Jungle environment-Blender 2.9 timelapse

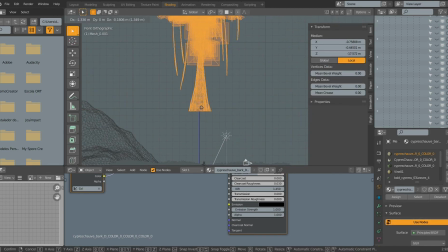14:16 I added like
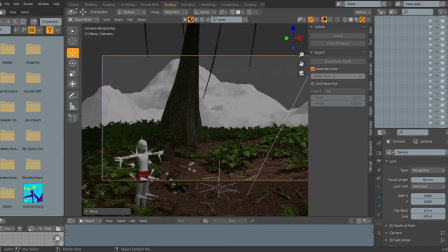14:20 some sort of subsurface scattering or translucency to the leaves later on.
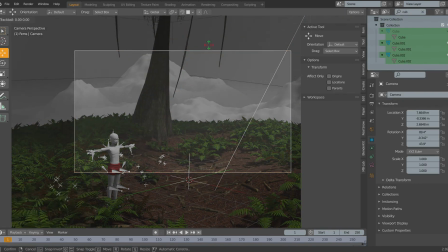14:29 Yes. So that's it.
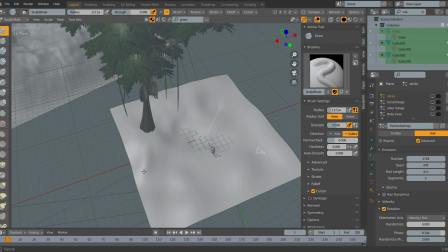14:34 The volumetrics.
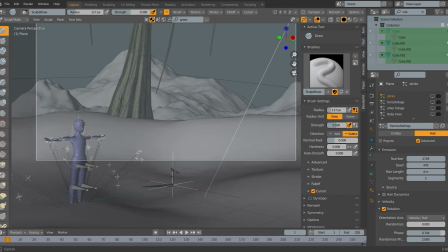14:38 I did experiment on the eagle animation,
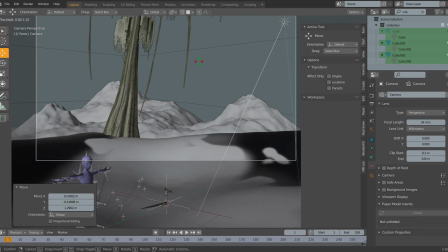14:45 where you could see that there was like trees in the distance, and also yes, this is the scene now.
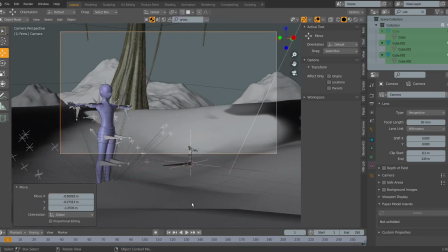14:53 So in trees in the distance, like it's all misty and things.
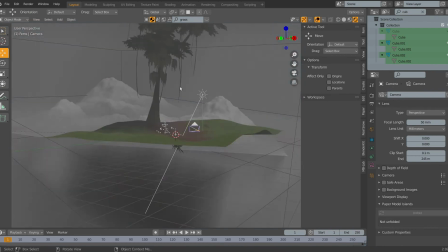14:59 And here's the point where I decide I should respect the rule of thirds,
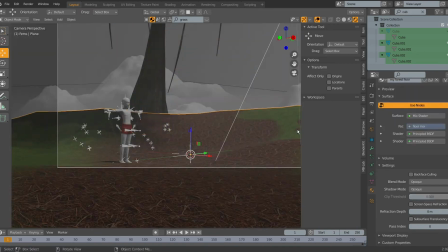15:04 even though I don't have the rule of thirds guidelines at the moment.
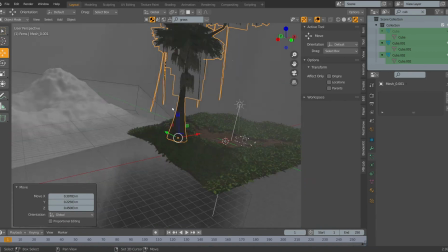15:09 I am using it. I do imagine them in my head, and I think it's nice.
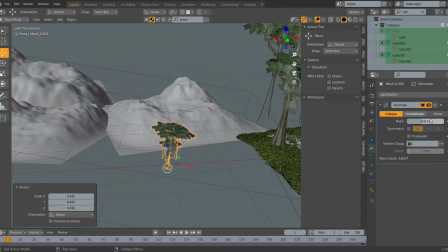15:16 Here's a tactic I learned from some Planet Zoo videos.
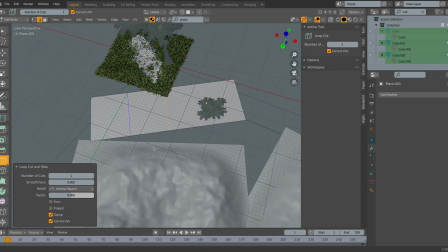15:24 And just put a tree underground, and the foliage on top will serve as a bush.
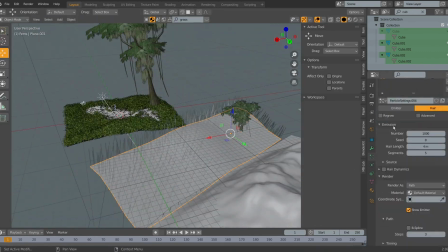15:33 But actually, what I'm also doing here is kind of like adding like a slope with smaller trees,
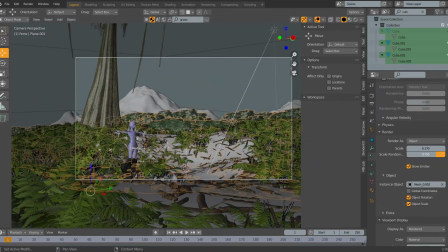15:41 giving off the effect of trees in the distance.
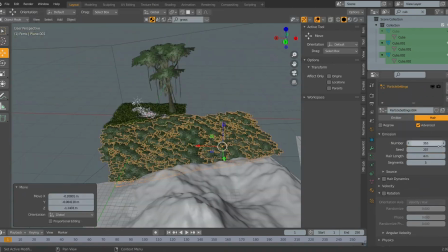15:46 Actually, it's trees close by the viewport, but
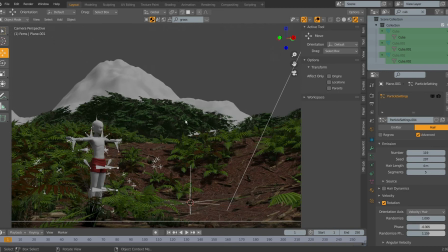15:55 it looks far away, and that means I don't have to render things far away from the camera,
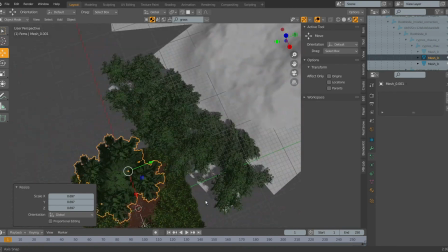16:04 because that is quite demanding on the processor. So all of this is quite quick,
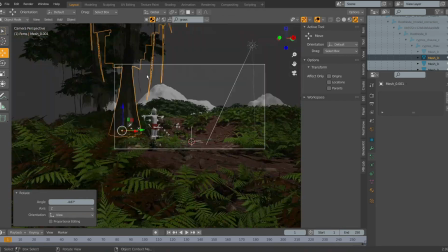16:13 although it does take a hot second to render a single image, but that's what you should expect,
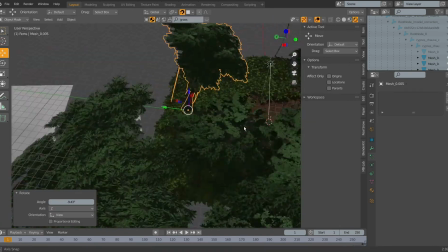16:22 especially of a jungle. It's probably like a
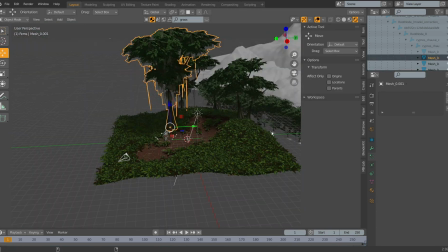16:31 1,000 particles maybe, and even though it says 100, but I think that's the slope behind the scene.
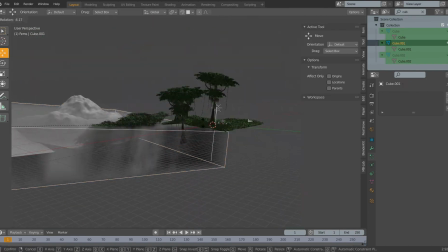16:40 Yeah.
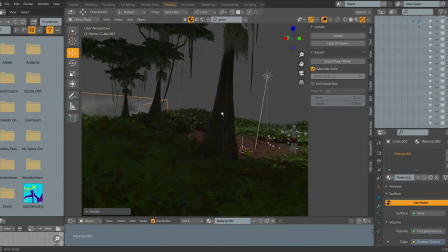16:43 Adding a little bit of volumetrics to the slope there, giving off more of an effect
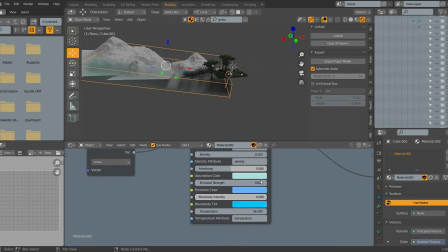16:55 of length away from the camera. So yeah, I'll return at the end probably.
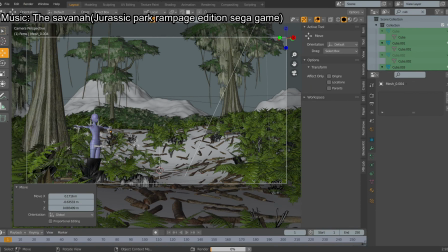17:03 Bye.